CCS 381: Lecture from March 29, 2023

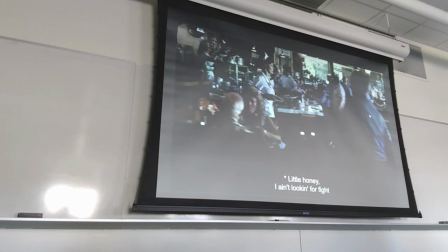you see the camera is moving right now it's panning going following and Louise, while she's crossing the scene,
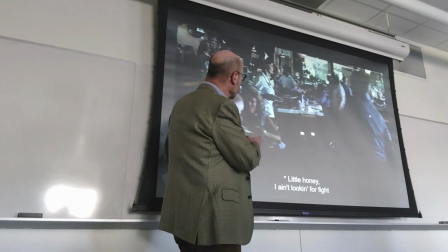but once again, the scene is crowded by objects, by people, there are people moving as she is moving,
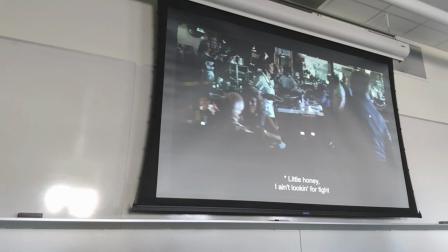so we know that this is the opposite of freedom,
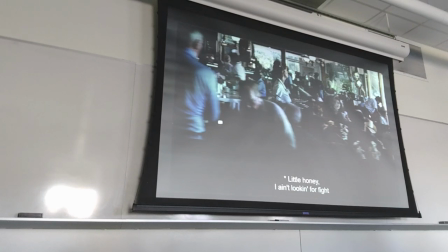serenity, etc., and we follow her from a distance, right, because she's not really the protagonist in this environment right she's not exactly in
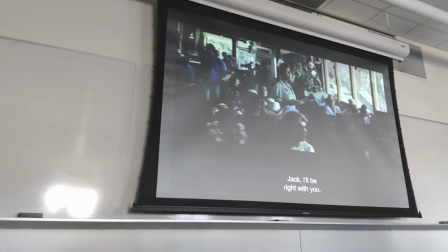charge of her life through her work as a waitress and now the camera is moving almost all the way to
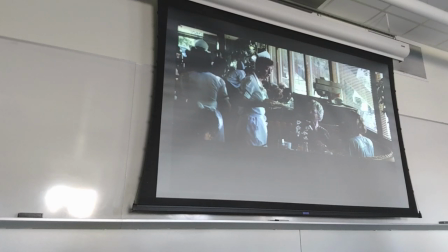the other side and that's the first table again and now you see clearly right
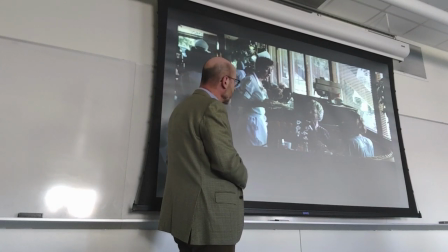instead of seeing more of the dining hall you see more clearly this
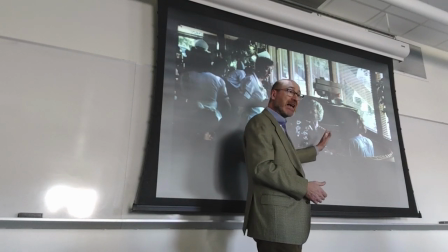group that she is serving and through the next frames you can get the sense that they represent a traditional lifestyle being married and carrying on the
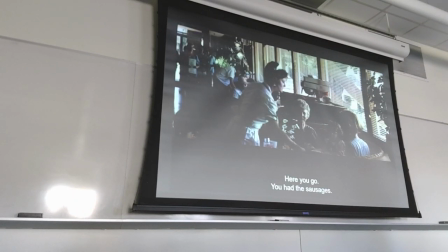species and she will make a joke about the sausages right so the joke is out of place it's not a kind of joke you would
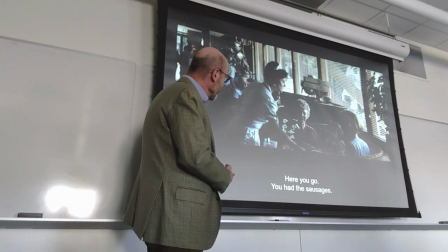do serving these kinds of women this
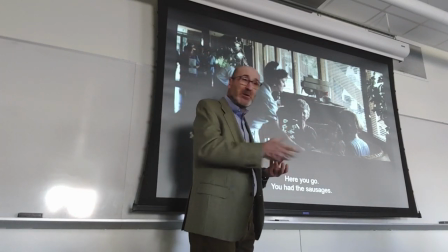kind of table but it's also meaningful because Louise is out of place in that kind of environment because she has not
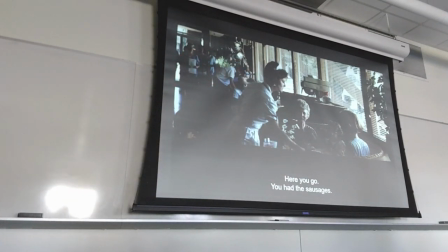embraced this and we know why, because her life was broken by whatever happened to her in Texas right,
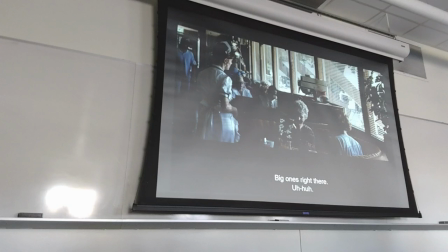serving them and big ones right there that's the joke, and she gets more coffee, and then she moves back,
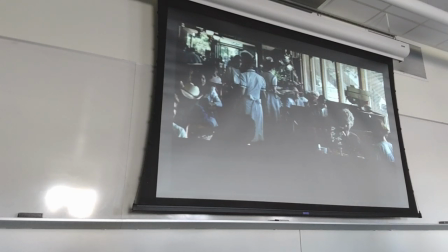and the camera moves back from the same position the camera is just moving back and forth on the same line and then using the Zoom to capture her.
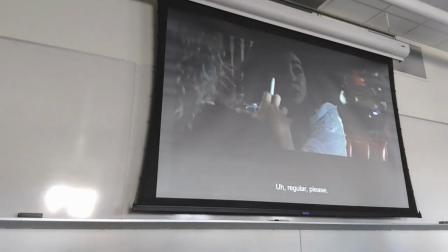Oh, sorry. I was moving back. And then you have the younger table, which represents another kind of state in a woman's life, right?
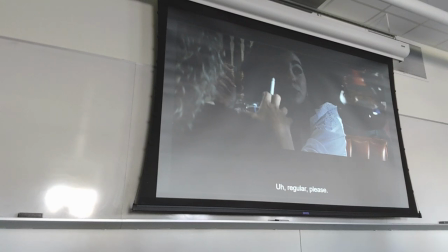They're free to embark in different relationships or just to have sex.
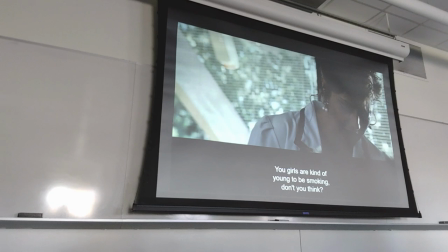And she's trying to connect with them. But you know that she doesn't belong to either table, with either table, right? She doesn't belong with the extended family, with the three generations of women.
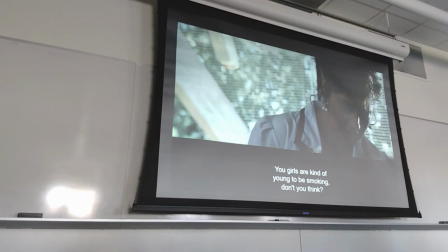She doesn't belong with this younger crowd any longer, right?
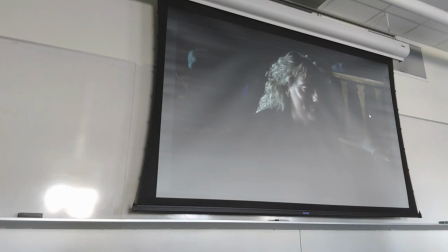And he makes a joke about sex drive. and then you see
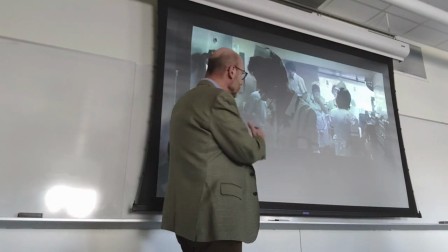another side and keep in mind all these frames are separated by just one second you see another side of a job this is the kitchen and again the kitchen is also
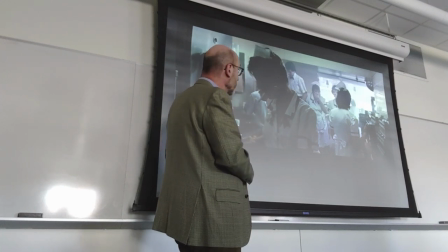crowded with the equipment and also with the colleagues And once
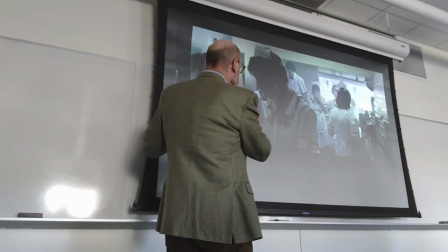again, the camera will stay fixed or move in this direction and then eventually follow Luis
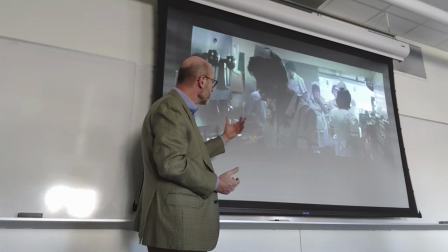out of this back room into another side of the diner.
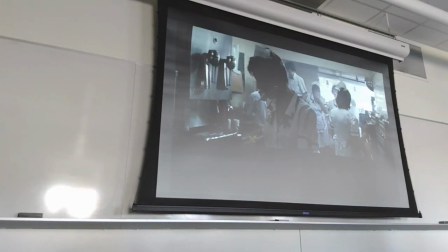It could be a bar or looks like a restaurant. It's hard to make up.
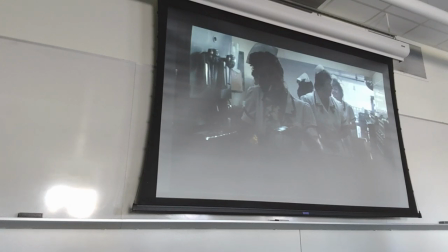And once again, you just see through the crowding of the images that Louise is not exactly happy. She's not exactly in command or at the center of her life.
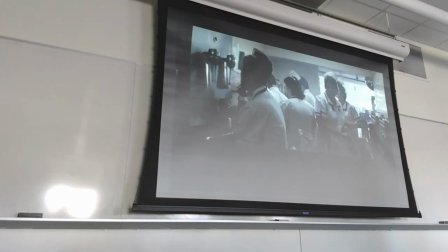And she's calling Thelma. Right? And there you have it.
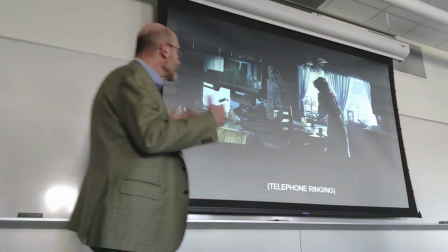That's Thelma's environment. And it's equally crowded in different ways.
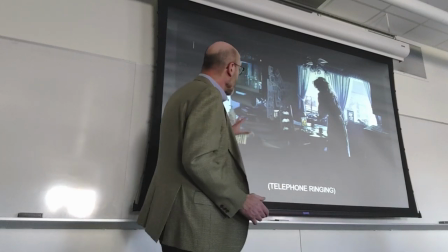Lots of furniture, right? lots of things on the furniture everywhere,
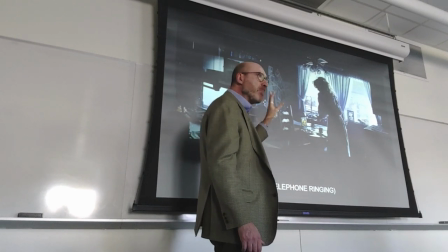and then the most conspicuous element
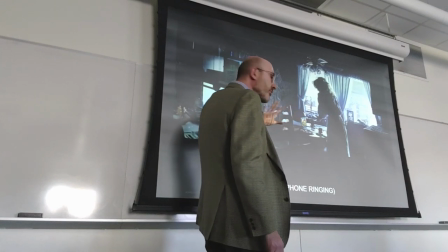that appears through the various sections of this room, the kitchen and the adjacent small eating area, are the clips.
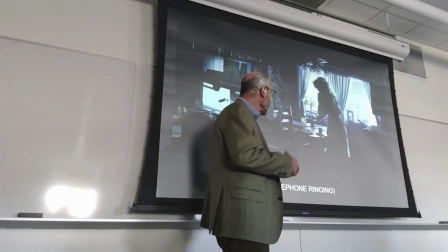And as I suggested, the clips are indicative of her dreams, her plans. She's collecting clips because she wants to buy stuff, do stuff with them, and in fact, later on,
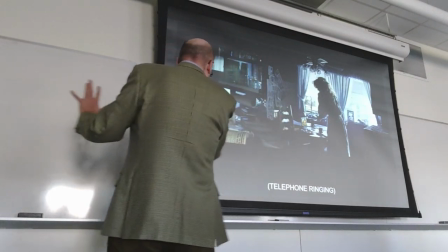when the camera moves back to this area to the left, we will see an open door,
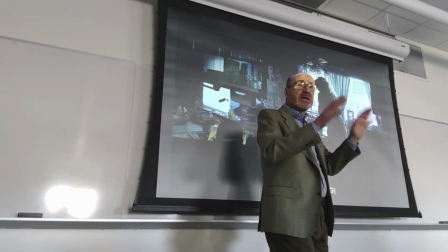and through the door we will see a ladder, because evidently work has been going on.
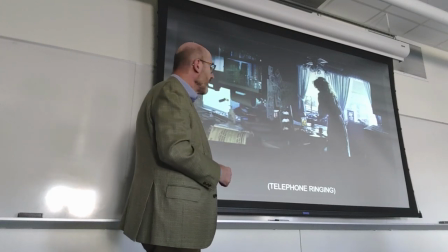Either she's working, according to the script, she is working on the other room, or the workers are doing something with the house.
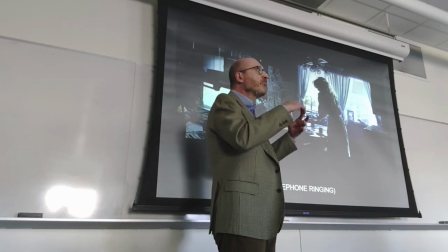So she's trying to be creative, do something with the house, make the house into what her life could have been,
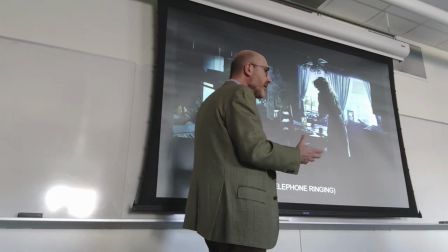but clearly the potential of the character has been squashed by her
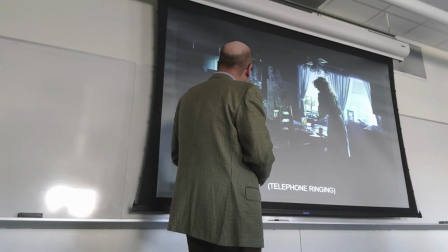conventional role assigned to her by her husband,
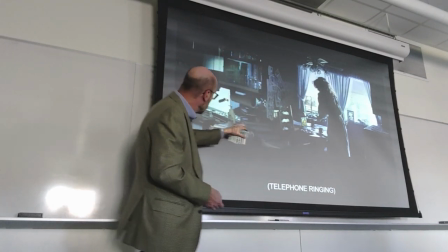Daryl. you see books in here you see something that might
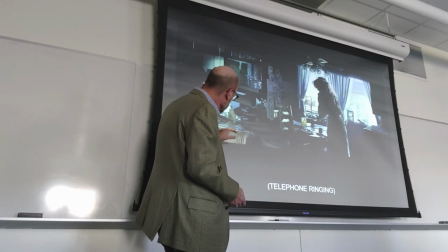be a magazine might be a catalog because it's rather thick as you can see from
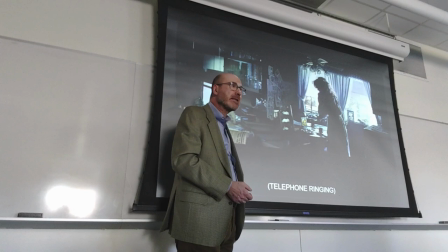here so it could be a catalog where she's buying stuff remember the script was written in
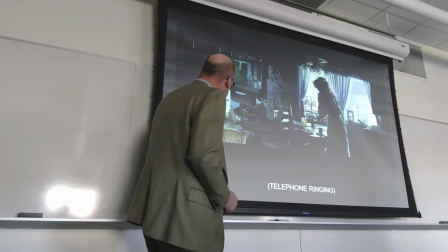the 1980s so a different kind of social environment
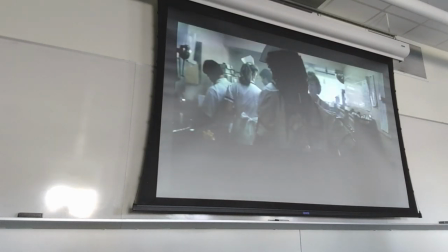of course as usual you see you've seen
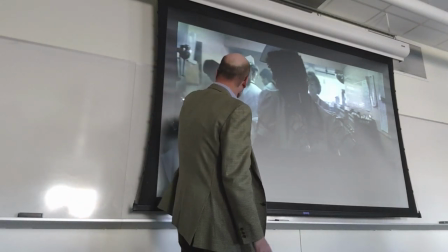Louise in this part up to this point in this part of frame and then
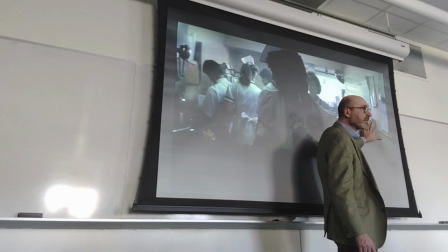moving to this area and you'll see the other character in this
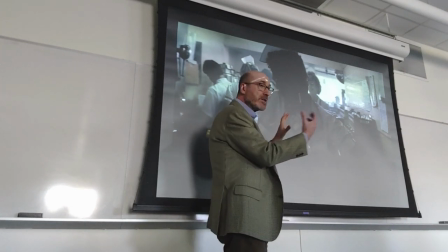space right they often do that when there is a phone call they're not present but it's like they're looking
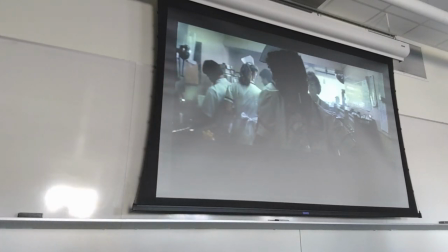at each other or occupying different spaces in a series of frames
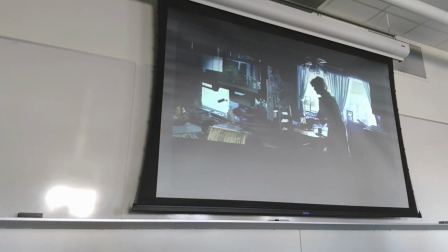now the camera will move differently
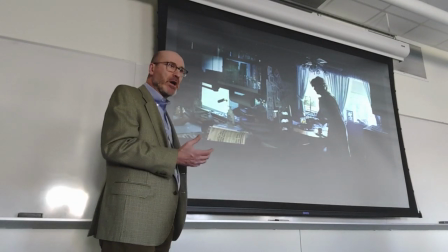in this scene there will be more a sense of urgency a sense of agitation whereas in the diner the camera was moving on
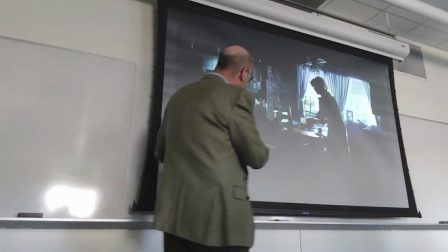a dolly in here could be a dolly could be unheld but the
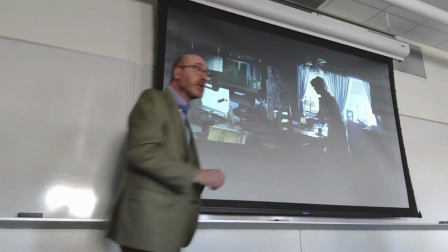camera is moving a lot more trying to keep up with Thelma and
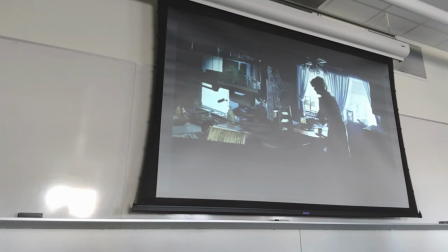also moving closer to her at times okay
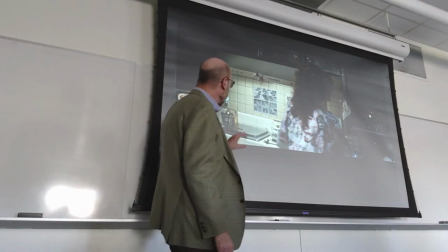and again wherever you point your eyes you see things that have been attached you
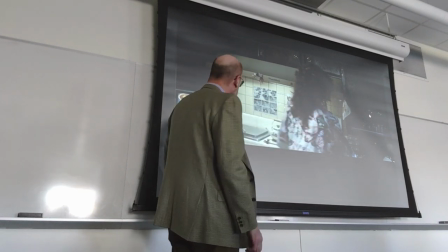see ways that Thelma is trying to escape her
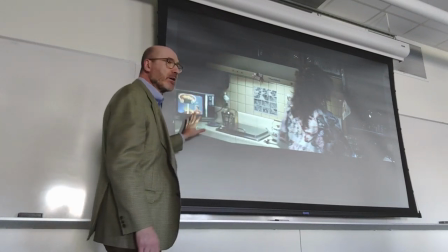condition and in a corner you see the images of
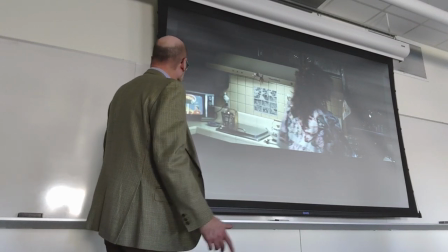this game show some kind of game show, I don't know, it could be prices right or something similar to it.
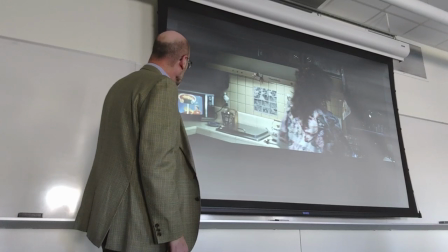I haven't explored, I haven't verified what it is, but again it's a game where you win prizes, right?
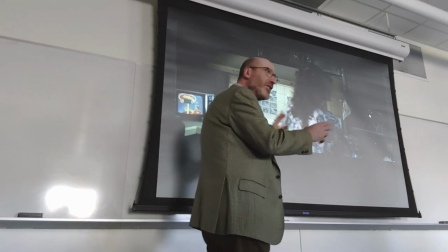So it reflects the whole theme of consumption,
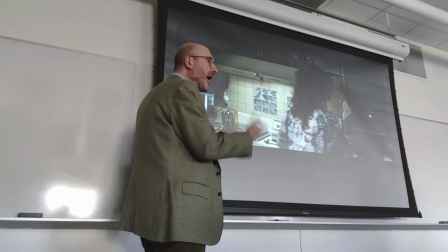consumerism, trying to buy things to compensate for a life that is not satisfied.